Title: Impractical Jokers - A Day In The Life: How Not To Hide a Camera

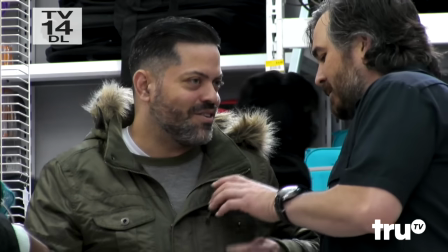Let me see that. What are you, recording? No, I'm not recording. You're not recording? No. Oh!
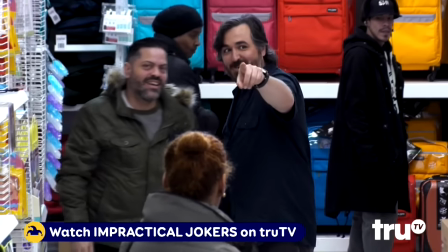See your camera, I raise your four. That's our camera. That's it, man. We win!
Hidden camera is very much like a live show, where we have to shoot it live with multiple cameras. A regular shoot where we're indoors, and we're running cables through the ceiling,
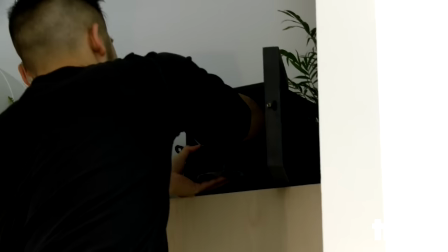we're wiring robotic cameras and furniture, and we're really setting up a high-tech system.
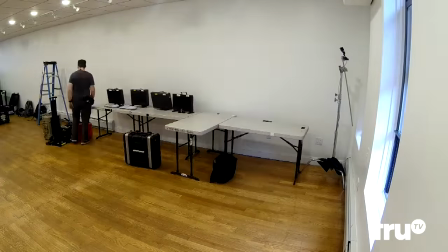It could take four to six hours. I mean, a whole morning of work just tweaking all the technology so when the jokers show up, we can make fun of you.
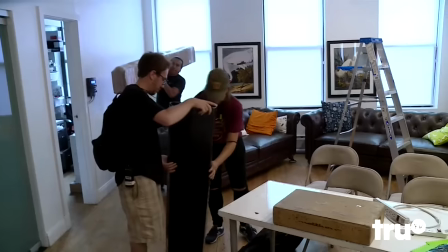We have three vehicles, let's say, full of equipment that need to find a place to hide away so when the marks arrive, we are a hidden camera show.
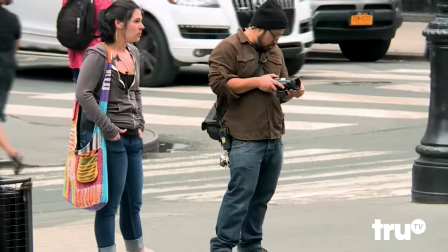Sometimes you're in a park where the best way to cover it is handheld, all in the bushes and behind trees in the middle of a busy park.
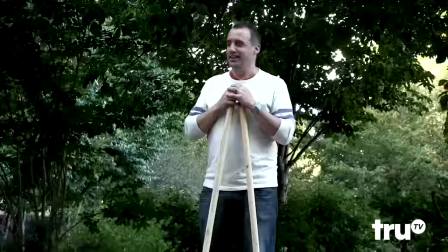The crew member who rides his bike here and then uses it to hide behind, you've got to love that efficiency.
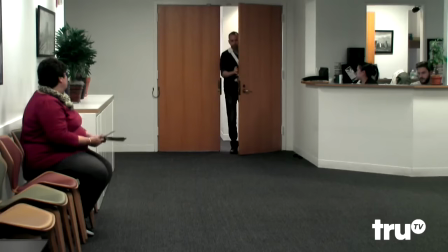Sometimes we're in an isolated waiting room or doctor's office or something like that,
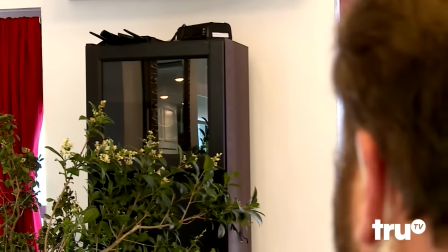and the best way to cover that is to bring in furniture with tinted glass and put robotic cameras, where you can be in a room with 15 cameras and only one other person have no idea.
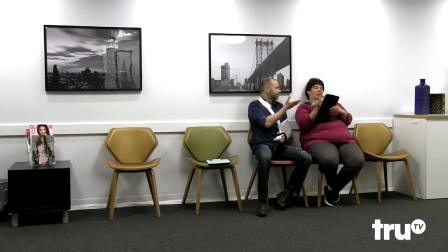What was my biggest expenditure in the past 12 months? Oh, it's easy. I paid to have a dolphin named after my sister.
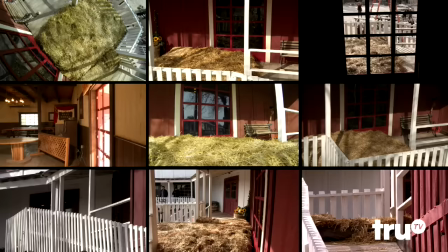Usually we set up about four robotic cameras and between four and eight fixed-position cameras.
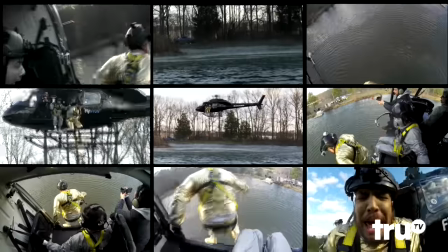If I put 25 cameras on a scene, I can just cover everything. I got cameras everywhere.
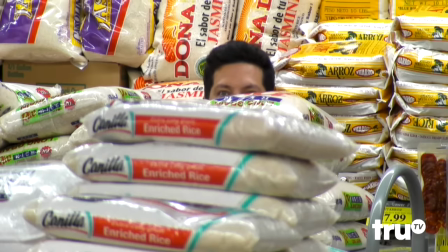Can you see me? Yeah, we see you right in just your eyes and your hair.
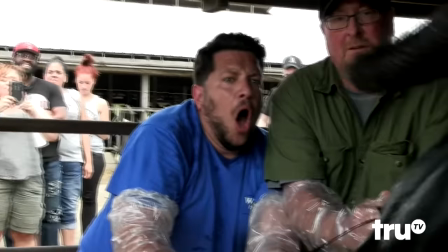Our goal when we shoot the show is to get the best reactions of the Jokers and the marks that we can show America without getting caught.
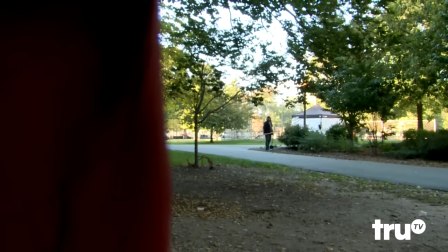Getting caught, no good.
The tent, the white tent, punch in. Great hidden camera work we got going on.
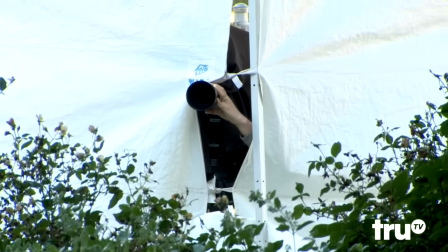Hands and the lenses sticking out of the white tent. This is a look behind the curtain.
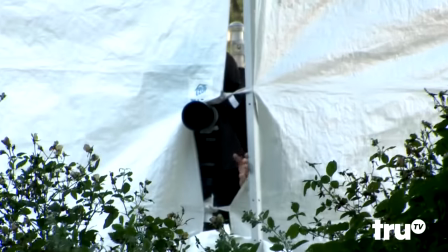That was more of a camera show there than a hidden camera show.